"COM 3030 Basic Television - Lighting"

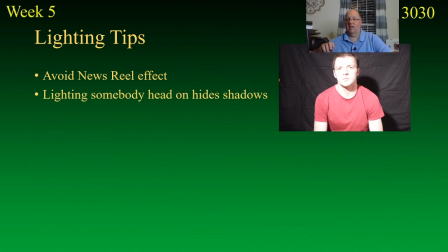And that worked because they had a head-on light hitting them directly in the face, probably mounted on top of the camera. So it did not create useful shadows. It basically created an evenly lit face, which you can't see much detail in. Makes them look washed out. Please avoid those two effects.
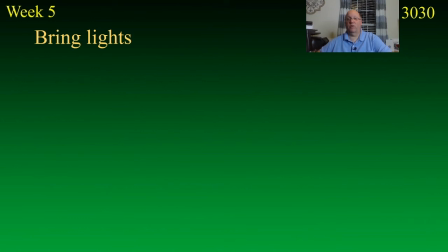Bring lights. Bring lights with you. The lighting kit is very lightweight. The lighting kit is light. And we have two lighting kits. One of them is heavy, I'll admit that. The other one is much more light. Or at least bring some lights. We have plenty of lights. Don't rely on chance. Don't pretend. Don't think that you're not going to run into a situation where you simply need light.
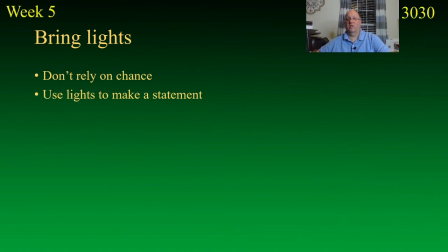Use lights to make a statement. Plan on lighting. Try to make it look good. Production values. Understand three-point lighting even if you're not going to use it. Meaning that if you want to put your key light down below eye level, at least know that you're doing it that way.
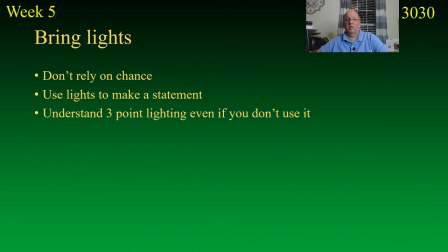At least know that you're moving your key light below eye level. And always respect production values. Make sure that your audience can see what it is you're doing. Lighting instruments.
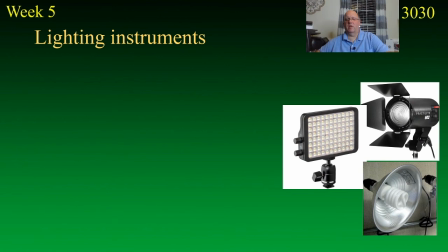We have three basic types of instruments, really four now. Natural light. We'll call that out first. Natural light is sunlight, and if you put up a reflector or a flag or something like that,
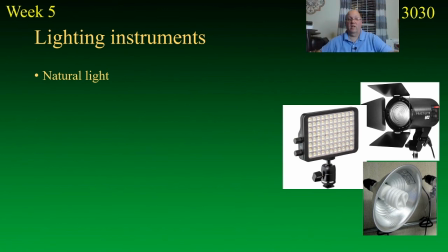you can bounce sunlight into your subject, and you can basically create a second light just by reflecting a light that's already there. So natural light would be one type of lighting instrument. Reflectors and absorbers allow you to do that.
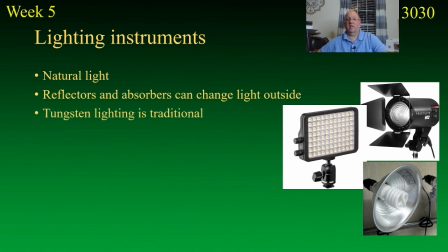Tungsten light is traditional. Now, tungsten light is a light that comes from a standard light bulb, the kind that Edison invented. And so basically it's a little strip of tungsten metal that's glowing, and that is emitting light. Tungsten light is orange. It's also very hot.
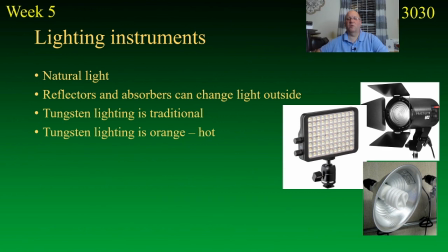Eventually you're not going to remember this, but it used to be you could burn your fingers changing a light bulb because the light bulbs are hot. Tungsten lights are hot, so don't touch them when they've just been on. Fluorescent lighting has a washed out look.
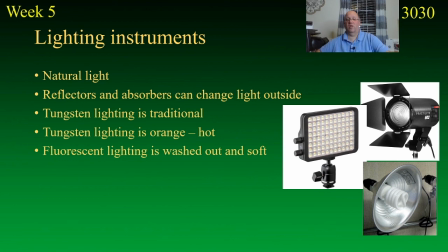Fluorescent light tubes, they don't give off a lot of heat, but they're generally a soft light, and they've got serious problems. I would go through a lot of trouble not to like my video with fluorescent light. And that includes compact fluorescents, those squiggly types. Those are also very dangerous if you break them.
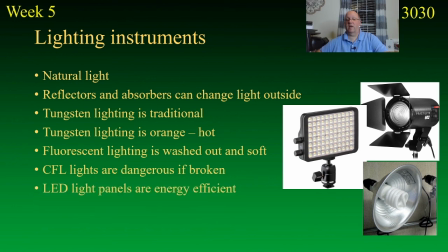I try to avoid them altogether. LED light panels are a new thing in town, and honestly, I like them. They're very good, particularly at close range. LED lights are wonderful at close range because they don't give off any heat. You can have it inches away from your subject, and they don't feel the heat. So that's a great thing.
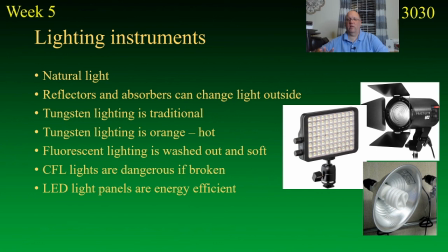They tend to be very relatively soft because you're getting the whole lighting panel, although they do have some more expensive ones where they're concentrated light. But I wouldn't necessarily say that's the only way to do it.
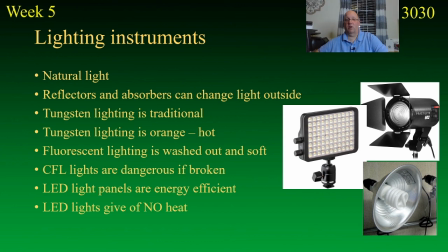But definitely LED lights are a viable option, and we do have some of those for you to use. So those are just some basic facts about lighting, and you will be expected to understand the difference between hard light and soft light, different lighting instruments, and of course 3-point lighting. And you'll also be expected to use that in the work that you produce here at Methodist.